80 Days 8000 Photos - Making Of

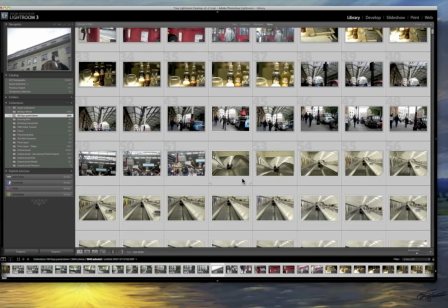11:00 so that's how many photos are in the final thing and so what I was able to do is you know it's always a hard choice
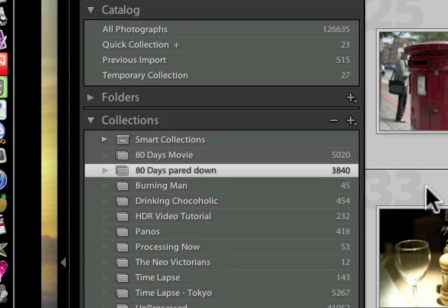11:09 but I had to go through and delete 1,000 of my least favorite photos from the previous one that I ended up with this okay which kind of
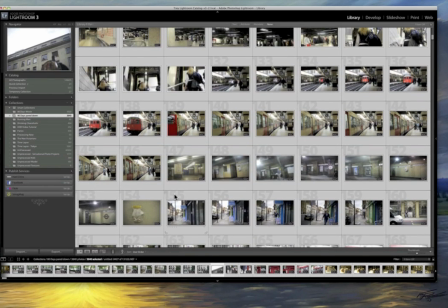11:17 turned out pretty well actually it's probably not a bad idea to pare down so anyway you can comfortably fit about 3500 photos into a six-minute video all right so I did the same thing as before I exported all of them I use QuickTime Player 7 to make a movie file out of
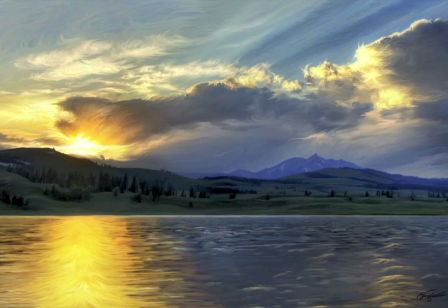11:35 them and then I imported that movie file into iMovie okay you can use Final
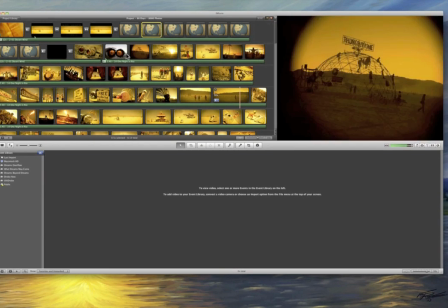11:42 Cut Pro or whatever but this was a simple and fast so let me show you what's happening here.
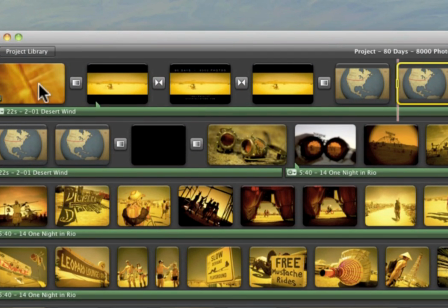11:52 This is pretty far down the road in the editing. I'm not going to start from scratch and redo it. I'll just show you what it looks like. So here we have this little 3.3 second opening that I always use.
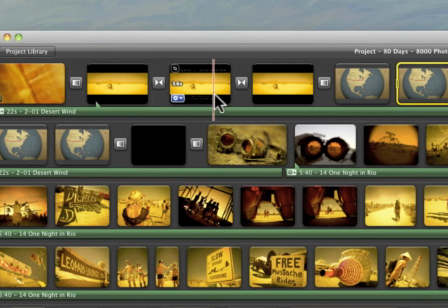12:07 And then it fades to a plain version of this. And then I made this in Photoshop, fades out, and goes back to a black version.
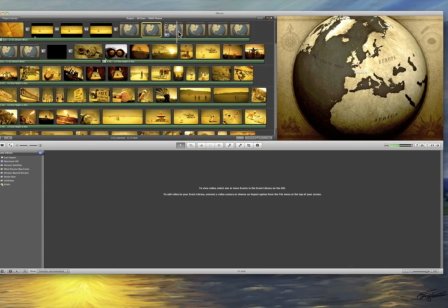12:17 Okay. Then we have this cool map thing. And people always think I did something really fancy there, but it's actually incredibly simple.
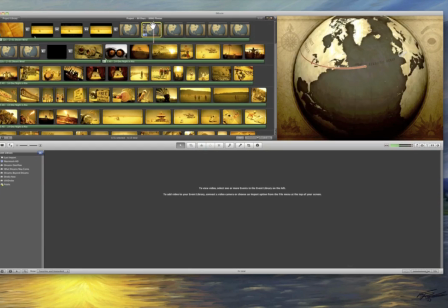12:24 If you have the new iPhoto, like for example, this one, Burning Man to England,
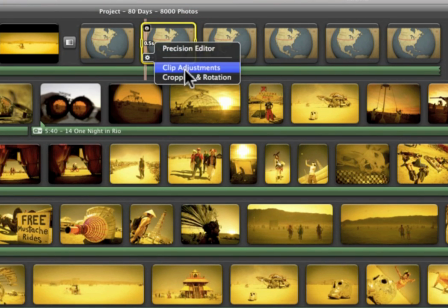12:30 you can actually open this up and say, what is it, clip adjustments? Yeah.
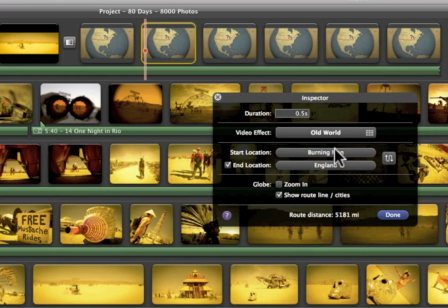12:37 You get to pick the effect, and then the starting location and the ending location. I mean how many seconds that transition should be. And then it does it for you.
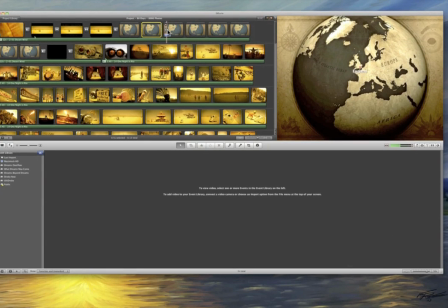12:50 Now sometimes too, if you notice that, like see this is .5 seconds, but this one is .2 seconds. Because it was such a short distance, it would take too long, half a second is too long to draw that out.
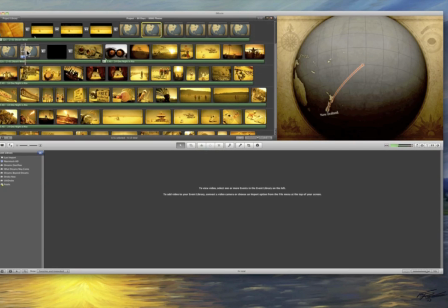13:03 So I just wanted this sequence to get over pretty quick. I didn't need to have this super long drawn out deal.
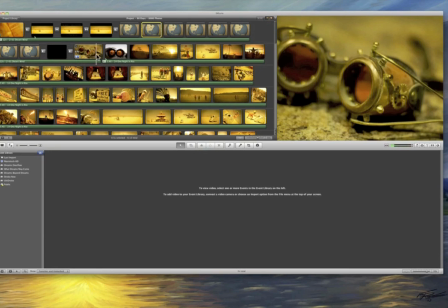13:09 Okay, so then it fades to black. And then I show this image because these are the glasses I wore all through Burning Man.
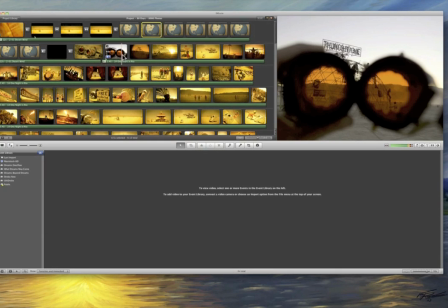13:16 And this is me kind of putting them on. And this is what the world looks like through them.
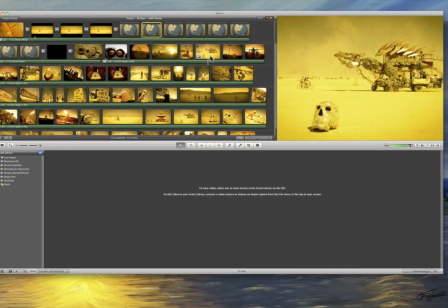13:21 And this is how I process most of my photos at Burning Man. With sort of this look.
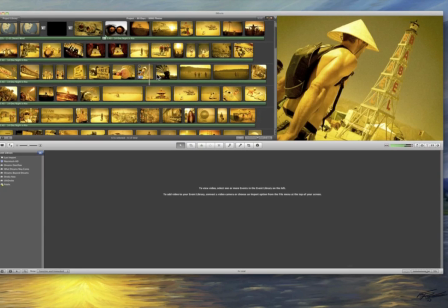13:30 Because that's how I saw everything. Now, for each of these photos, these are not part of the movie sequence that you saw before.
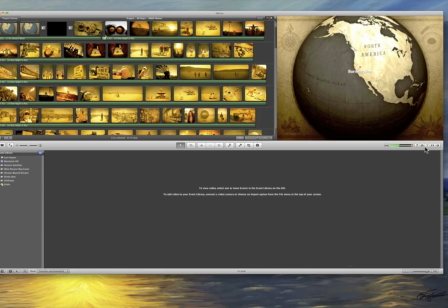13:36 These are just individually dragged in by using the photo thing right here.
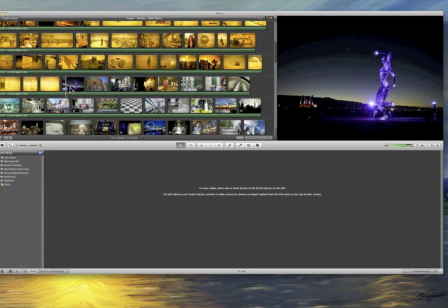13:43 So those are all individually brought in. Then I end with a few of my color shots that I really liked.
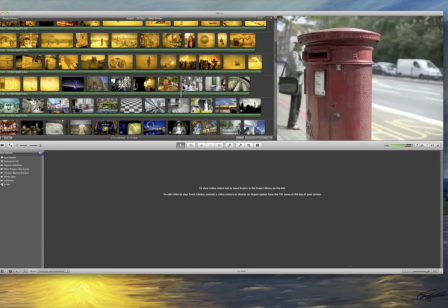13:52 Then we get into the movie. Now, you'll notice that this is a 6.6 second segment of the movie.
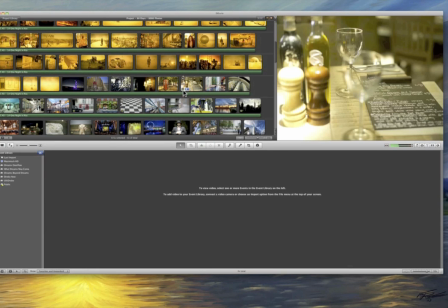14:00 It's being played at 12. See that little 12 right there? That means 12 frames per second.
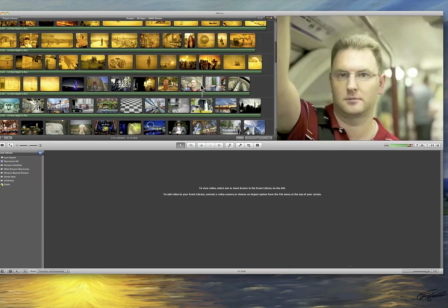14:04 So as I move across here, you'll see this is probably about 80 or 90 photos.
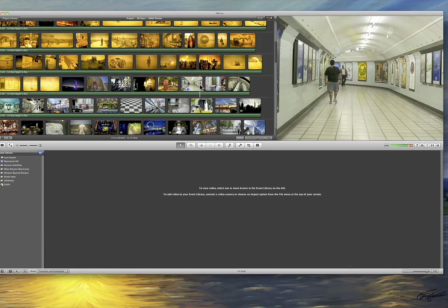14:12 And on occasion, what I would do is if I have a shot that I really like,
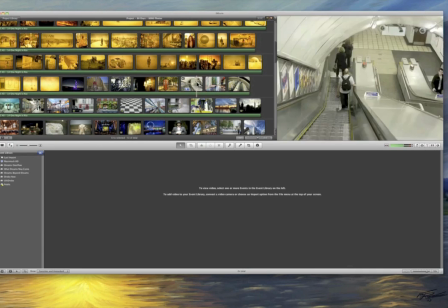14:17 like this one, that I processed, I will take it and I will drop it in the middle and show up for 0.2 seconds.
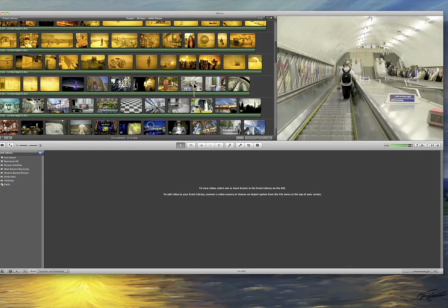14:23 So that stays up there for a little bit longer. These are up there for about 0.1 seconds each.
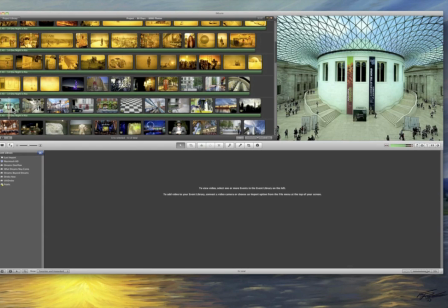14:28 Then we go back to one of these sequences, and then I show one of my favorite shots, and then a sequence,
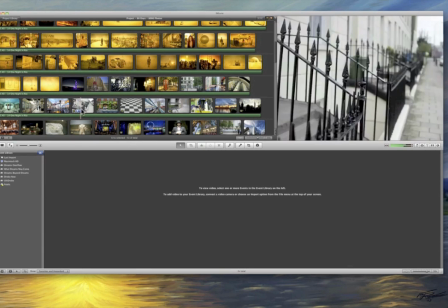14:34 and then one of my process shots, and then a sequence, and one of my process shots.
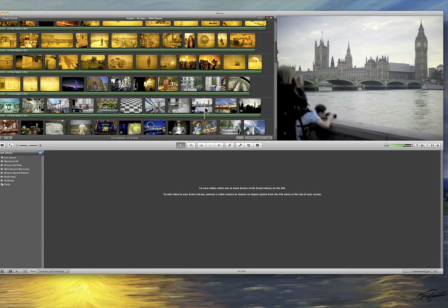14:42 See how that's working? And then other times, I would not show a process shot, but I would...
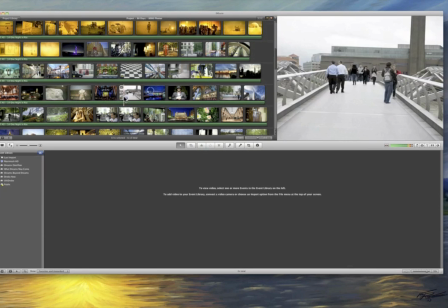14:49 Let's say, for example, there was a section down here in France.
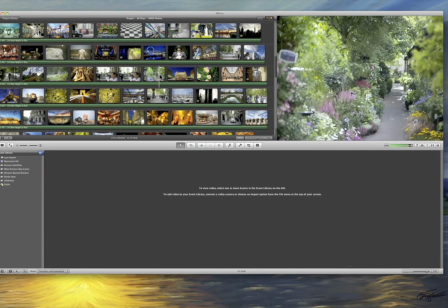14:55 Where was it?